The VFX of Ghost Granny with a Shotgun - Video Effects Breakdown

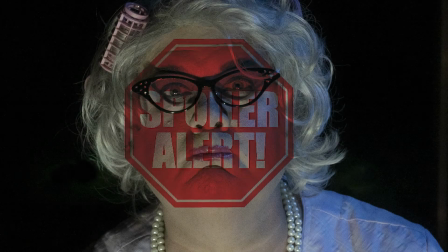[0:00]
This footage will contain spoilers, so if you haven't seen the movie yet, maybe you should consider checking it out first.
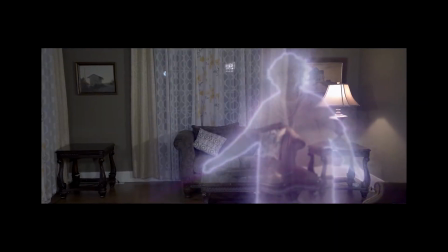[0:06]
This video is going to go into some of the visual effects that were used in the making of Ghost Granny with a Shotgun,
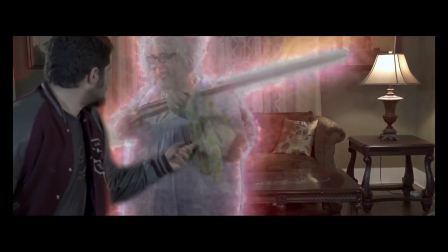[0:12]
whether they are obvious effects like the glow around Ghost Granny or explosions or shotgun blasts,
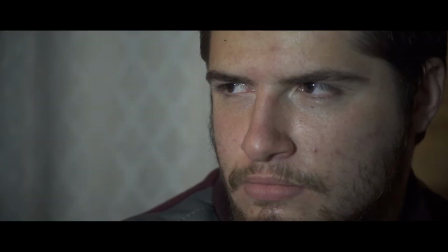[0:17]
or more subtle effects that were necessary to create a performance or to hide a mistake.
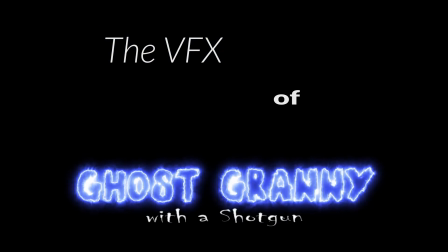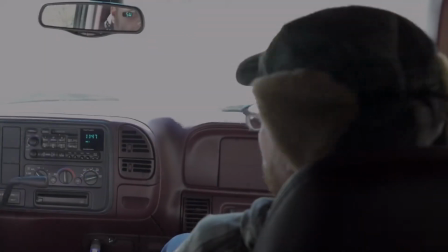[0:31]
This first clip was shot from inside of a car.
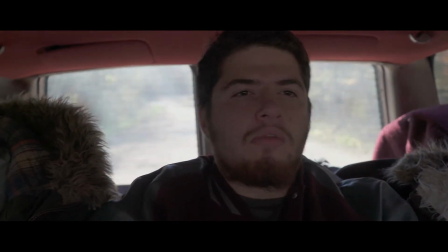[0:33]
All my shots from inside the car were too bright when you looked outside the windows, but this one was so bright it was just white.
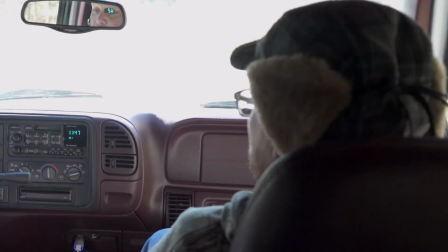[0:41]
So I wanted to fix that a little bit. So I used a Luma key to pull out the white, and I had some footage of just driving down the road.
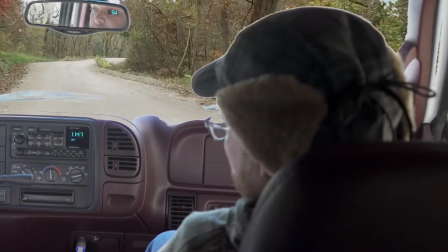[0:48]
So in that Luma keyed area, I put that footage in. And as you can see, the windshield wipers and everything was too bright.
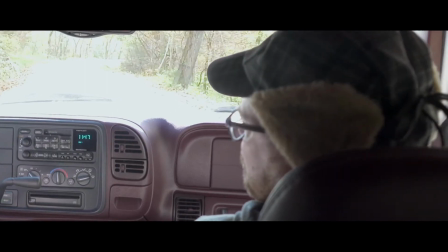[0:55]
So I brightened up that footage and made it look like it was still too bright, but you know, it looked, you could at least see something happening outside of the car.
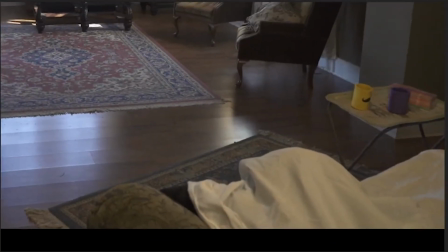[1:04]
This next shot was a VFX shot that was not planned. It was supposed to just show a guy sleeping on the couch as everybody comes walking in.
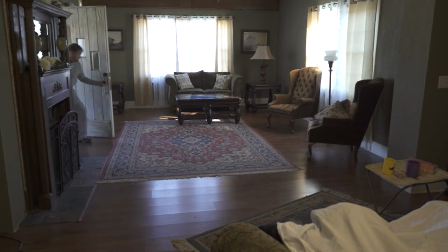[1:13]
We shot it on a tripod in 4K so I could digitally zoom later and then pan up.
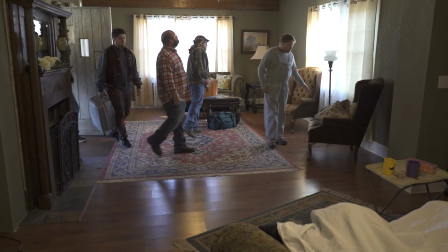[1:19]
But on the couch, all I actually had was some pillows and a sheet thrown over it.
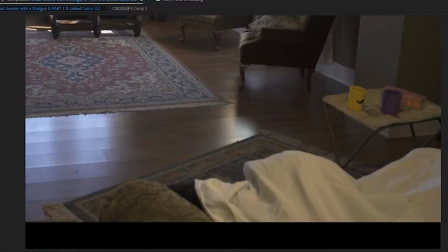[1:24]
So it wasn't moving. And then so when it starts off on that guy, it doesn't really look like a guy.
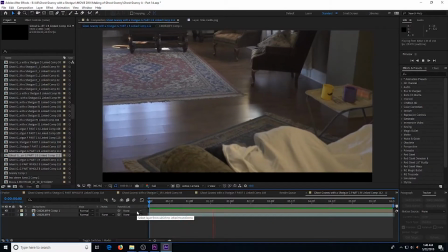[1:30]
It's like, what are we looking at? Why are we showing this as it pans up?
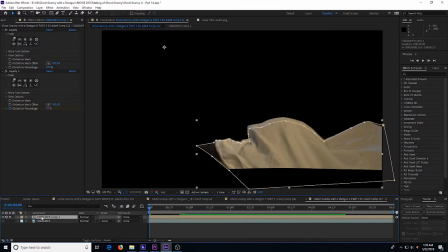[1:34]
And I was like, well, if I could make him breathe, then maybe people would realize what it's supposed to be. So I masked out the guy on the couch and then used the liquefy tool to create a high point in the breath. So when I had the percentage at 100%, he had a full breath. And when I ran it down to 0, he had exhaled.
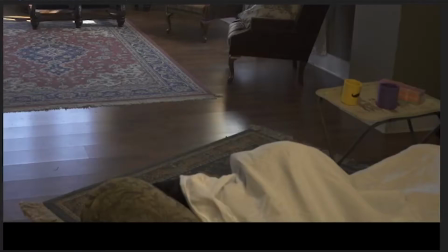[1:52]
And then I kind of made him breathe quickly just so you could really see it kind of up and down like that.
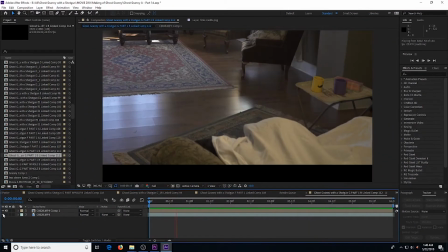[1:59]
And then, so it kind of looks like a guy's on the couch breathing now.
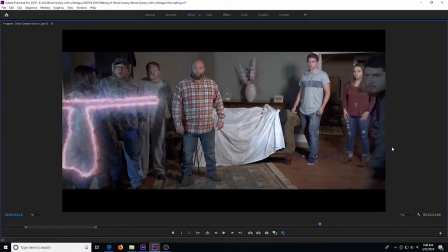[2:03]
This next bit just shows some of the details as the Josh character, played by Grant, gets shot by Ghost Granny. When the shotgun pellets hit him,
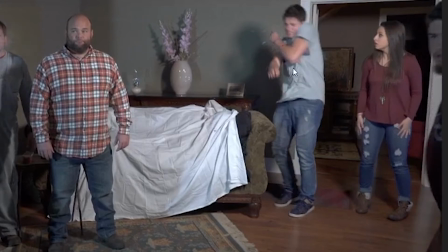[2:15]
you see a little bit of blood splatter and a little bit of debris from the wall behind him when apparently some of the pellets hit that wall. And then also from Josh, the blood that flies down onto the couch guy, because you see that blood later on the couch guy, and that's how it got there.
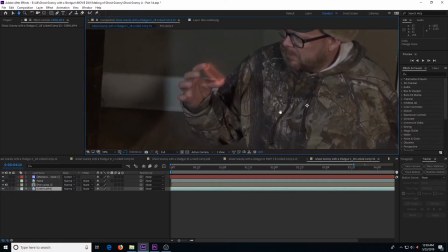[2:33]
In this part, the Mitch character had to deal with some of Ghost Granny's shotgun shells, her ghost shotgun shells.
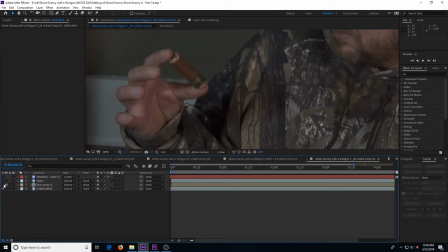[2:41]
So for some of the clips, the actor dealt with a real shotgun shell,
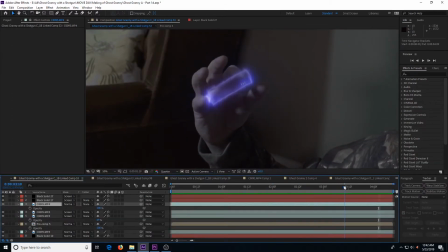[2:46]
and then sometimes he just was faking it and we added in the shotgun shell digitally.
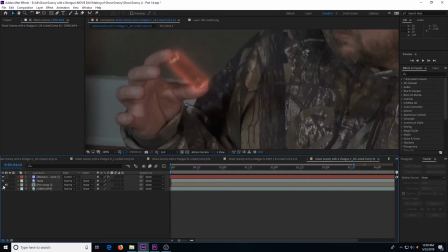[2:51]
Either way, the shotgun shell had to be slightly see-through to have that ghost effect,
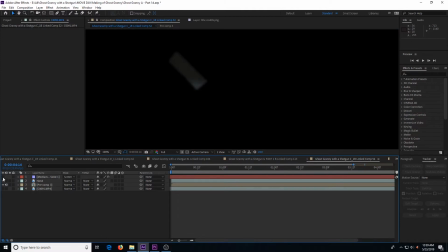[2:56]
so I had to either use the background or create a new background to put behind
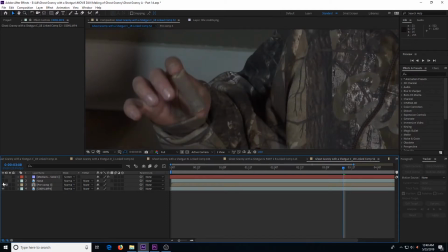[3:01]
the shell and then sort of distort it and give it that same effect that Ghost Granny has.
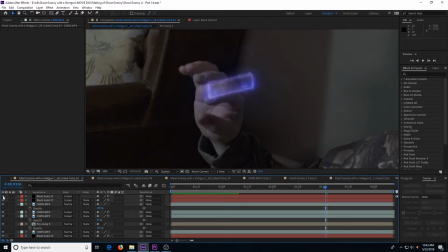[3:06]
Here I just used the background footage with his hand in it and then made it slightly distorted where you can see his hand through the bullet, so it looked like the bullet had a little bit of a ghost thickness to it.
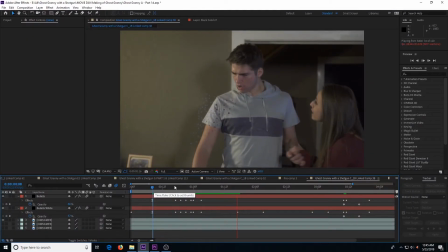[3:17]
In this part, after Josh has been shot, the pellets, the buckshot,
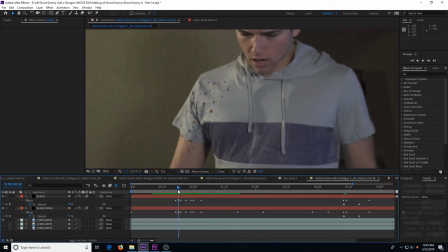[3:23]
goes into a ghost form so that when Josh backs up, they're left floating in the air in front of him.
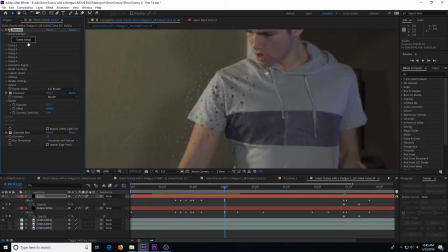[3:29]
And so I made the 3D model of the buckshot,
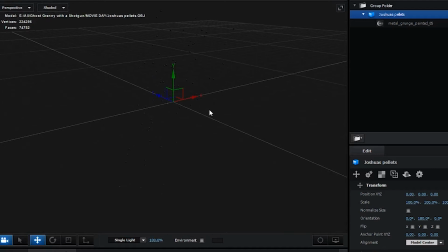[3:35]
and it I kind of tried to make it where they would line up with the blood spots on his shirt so that when he backs away,
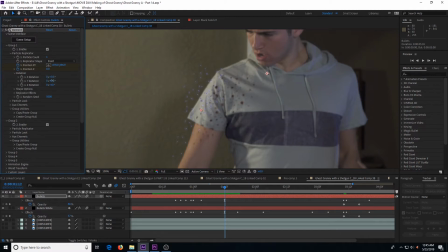[3:43]
it almost looks like they're coming out of the blood holes. And then I just added some of the ghosting effect to the pellets.
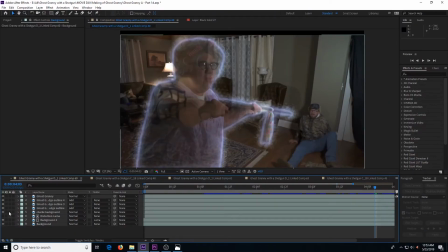[3:49]
This is the clip where Ghost Granny was drawing down on Mitch, where it looked like she was just about to shoot him. And we filmed it with both actors on the set, and then I had to take a clean plate and create what would be seen when you look through Ghost Granny.